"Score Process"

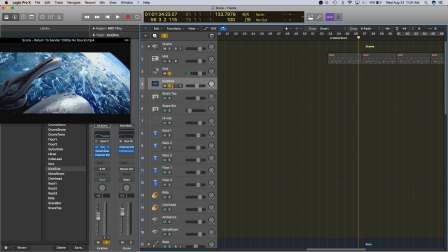8:14 and then added a sine wave to it, which is using Logic's test oscillator, which just plays just a straight tone.
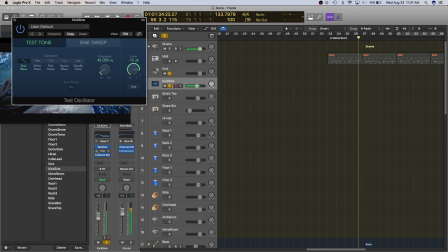8:21 I'll play it for you. It's just super low tone.
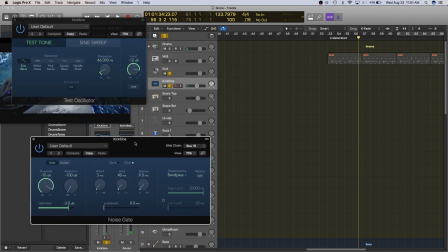8:25 I noise gated it to kind of clamp it off, and it only opens the noise gate when it receives a kick. So here's it without. And you can kind of see the open and close part here that as the kick is hitting, it opens the gate up and plays this sound.
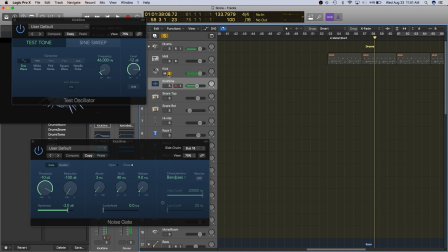8:47 It's just, you can feel it's a little bit heavier, it's a little bit meatier,
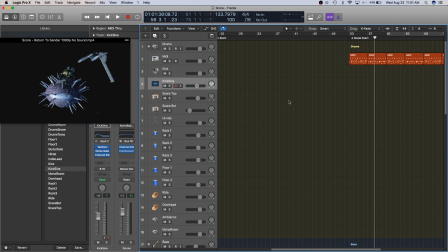8:51 it just helps make the kick a little bit bigger sounding, and I wanted a huge sound for this bit.
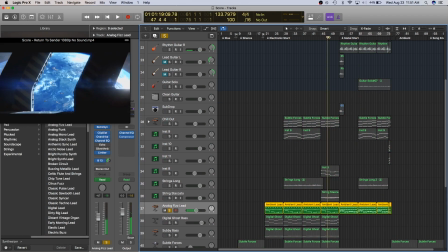8:59 So I've got same instrument as before, but playing a ridiculous arpeggio line.
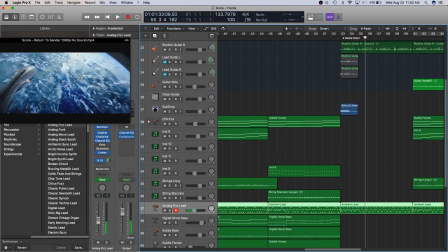9:12 To kind of help make it more epic,
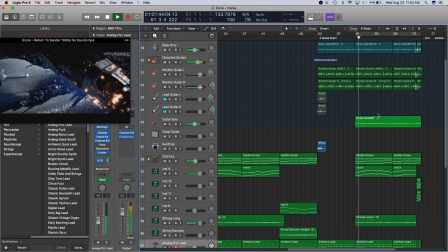9:16 as well as a guitar solo kind of piece here, strings coming back in,
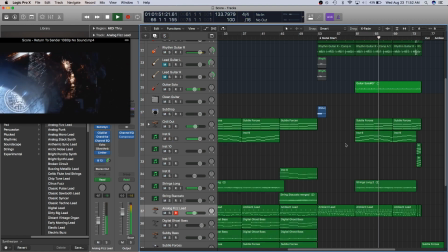9:24 synthesizers back in. Just overall wanted to make this as big of a soundscape as possible.
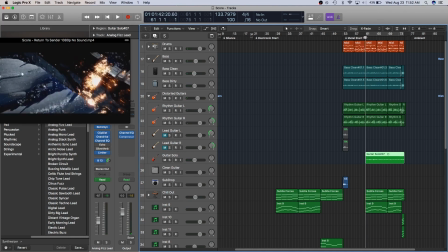9:29 And again, I didn't want to make the guitar solo super duper ridiculous so it took you out of what you're watching.
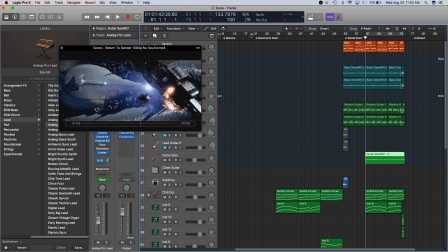9:35 I wanted the focus to be on screen and the music to just reinforce that. It's not about how good I am as a guitarist, it's about the story I'm trying to help tell with the music.
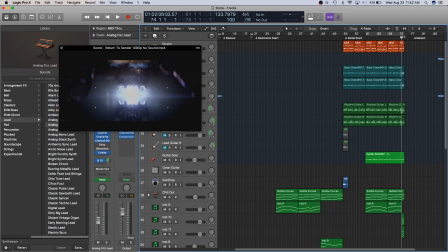9:47 And now with this, I wanted to make sure with this scene right here, this cut, it's this giant open scene. It's the inside of the Covenant ship. It's where the entire pacing of the film cuts.
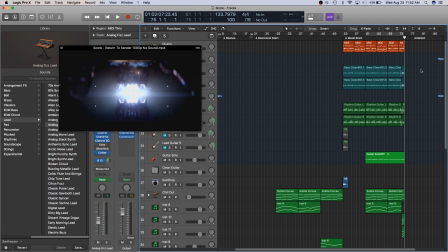10:02 It changes to incredibly slow. It's just another breath, essentially. And what I wanted to do is make sure it ended, this giant epic piece ended as soon as he got there, because I didn't want to continue it on, because it would have just been the wrong feeling, the wrong pacing at that time.
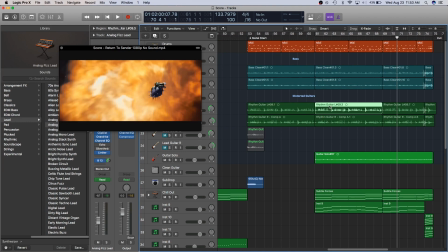10:17 So where I have these repeating phrases here with the guitars, it's 8 measures, 8 measures. This is only, I think it's 5, 6. It's only 6 measures.
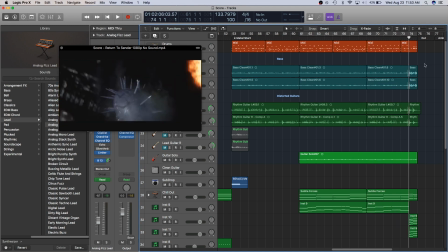10:29 So I had to cut it short and add this kind of impromptu ending.
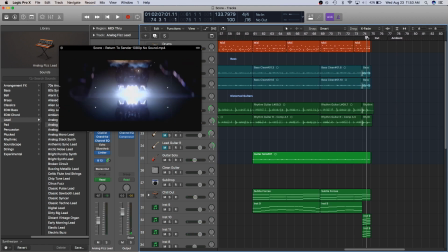10:37 To make sure it stopped right when you got to the scene.
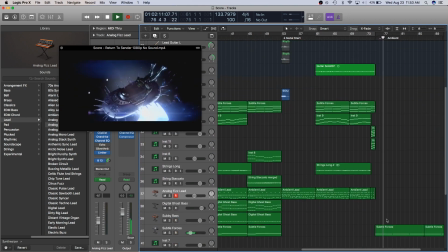10:41 And again, we have this synthesizer, very low ambience, super duper low.
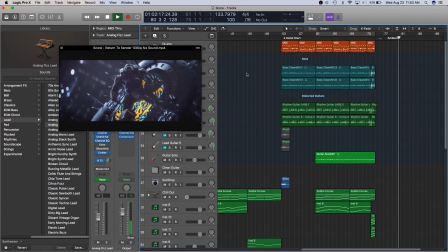10:46 It's minus 20 dB, very much in the background, to kind of give a breath, because you know what's happening here.
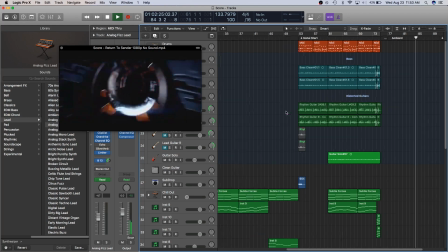10:54 We've reached what we wanted to. The bomb is exploding, and then there's dialogue that happens.
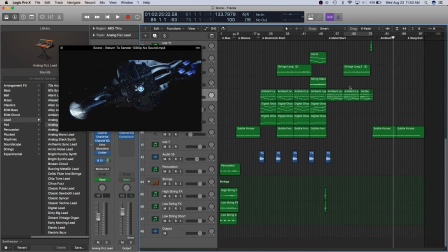11:00 So I really wanted to make sure that I matched that vibe as well. So that's basically what I did with this whole piece.
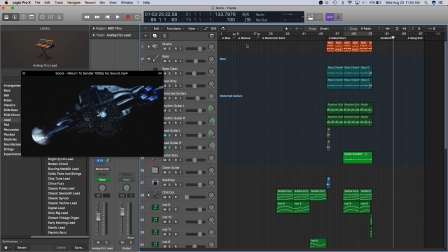11:10 It's, about almost 3 minutes long, and I really wanted to try to match the pacing with this,
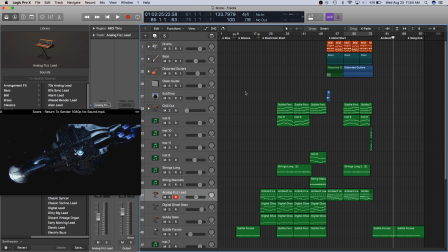11:16 and basically what this purpose of this video was to show you the difference between how you would write for a traditional album or for a video game soundtrack, because film is just a little bit different, and so I kind of wanted to show that off,
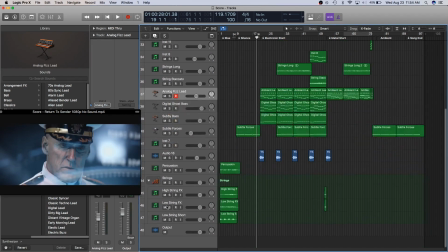11:31 as well as like kind of show off my part that I wrote, because I'm pretty proud of this music.
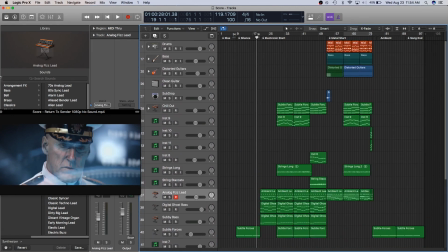11:35 This is probably one of my favorite pieces I've ever written. So that's the end of this. If you have any questions, feel free to comment and stuff like that, and subscribe. Thank you very much.